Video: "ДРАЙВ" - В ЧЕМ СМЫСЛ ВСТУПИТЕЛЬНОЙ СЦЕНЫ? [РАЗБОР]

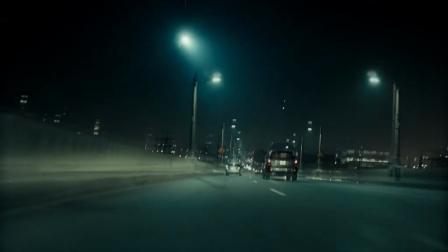248s
Водитель открыт и уязвим, поэтому в музыке появляется резкий тон, подчеркивающий момент повышенной готовности.
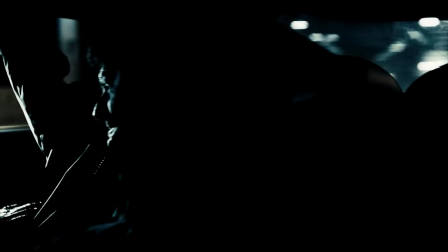256s
Водитель со всей силы давит педаль в пол. Звук усиливается еще ярче.
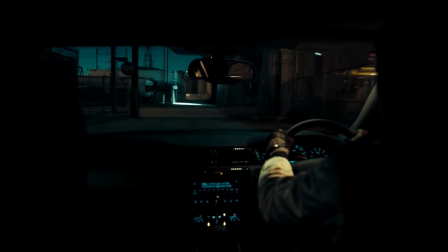260s
Благодаря статической камере и отсутствию эмоций нашего главного героя, именно звуковой дизайн и монтаж используются для создания пиков и спадов в этой невероятно захватывающей погоне.
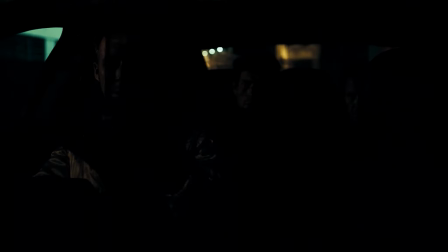269s
И снова, когда водитель прячется от полиции, давящая какофония звуков исчезает, оставляя после себя лишь пустоту.
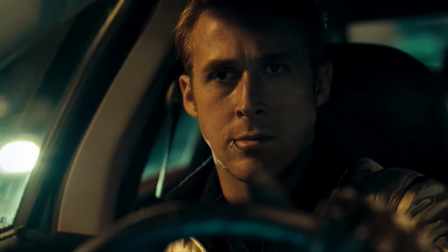276s
Но когда водитель выезжает на улицу, звук опять бьет нам в уши и заставляет сердце биться чаще.
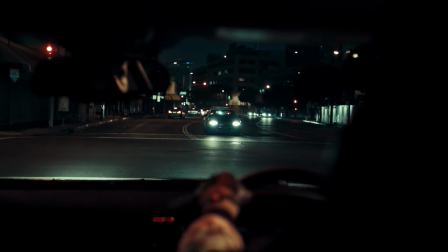283s
Камера фокусируется на патрульной машине, а вместо звука мы слышим голос полицейского, что предупреждает о местоположении разыскиваемой машины.
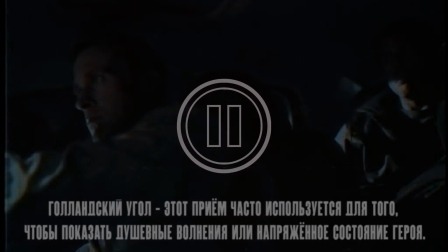290s
В этом кадре используется голландский угол. Водитель наконец попал в ловушку. И без тени сомнения, главный герой делает свой ход.
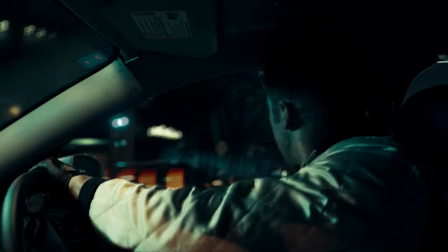297s
Интенсивность баскетбольной игры на фоне нарастает, Двигатель машины набирает обороты.
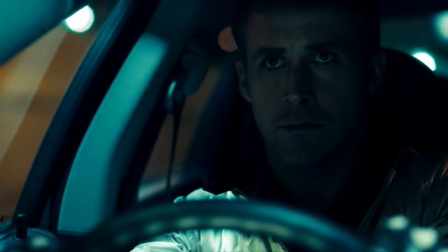304s
Комментатор отслеживает последние секунды баскетбольного матча.
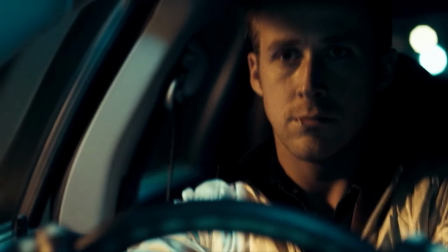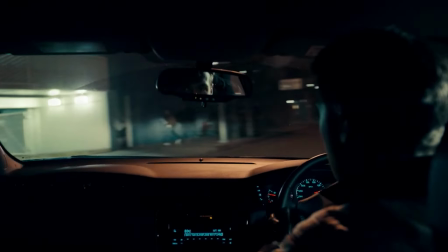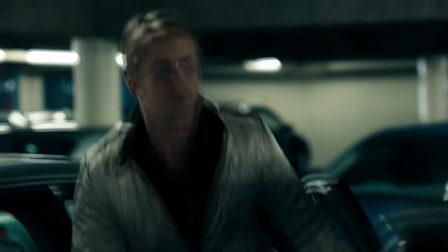317s
Водитель заезжает на арену и скрывается в толпе фанатов. План сработал идеально.
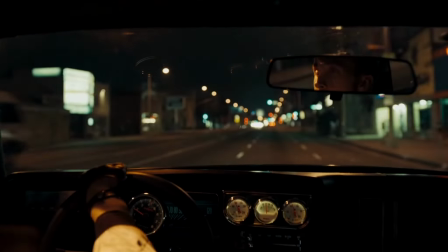325s
Во вступительной сцене драйва минимум диалогов,
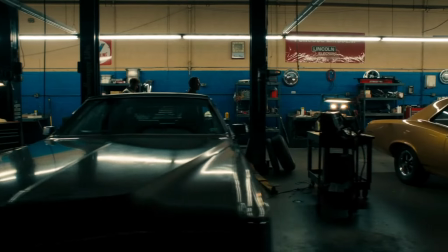327s
но благодаря звуку и монтажу режиссер Николас Виндинг-Рёфен создает невероятно сильное напряжение, из-за которого очень сложно усидеть на месте.
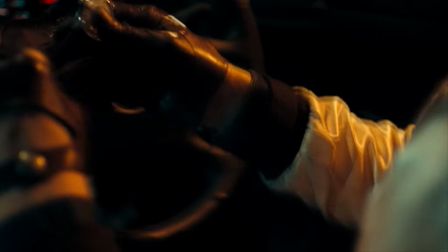334s
Это отличный пример того, как необходимо работать со звуком и монтажными склейками, особенно в тех моментах, когда чрезвычайно важно показать уязвимость и неопределенность.
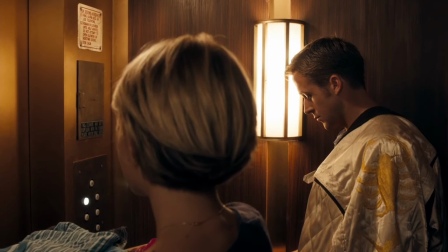342s
А на этом все. Надеюсь, я смог показать вам драйв под совершенно другим углом. И у вас появится желание самолично разобраться в тонких нюансах режиссерской работы этого прекрасного фильма.
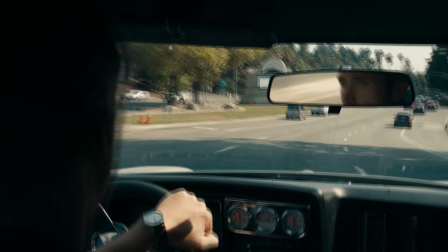350s
Если понравилось видео, то обязательно оцените его и напишите в комментариях, стоит ли мне продолжать разбирать популярные фильмы.
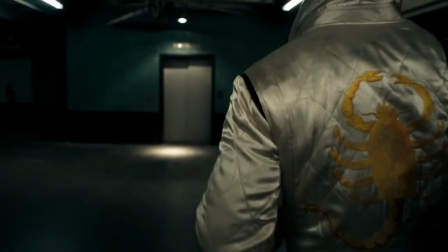355s
Если хотите что-то добавить к разбору, то тоже не стесняйтесь, пишите свои мысли. Спасибо за просмотр, всем удачи и пока.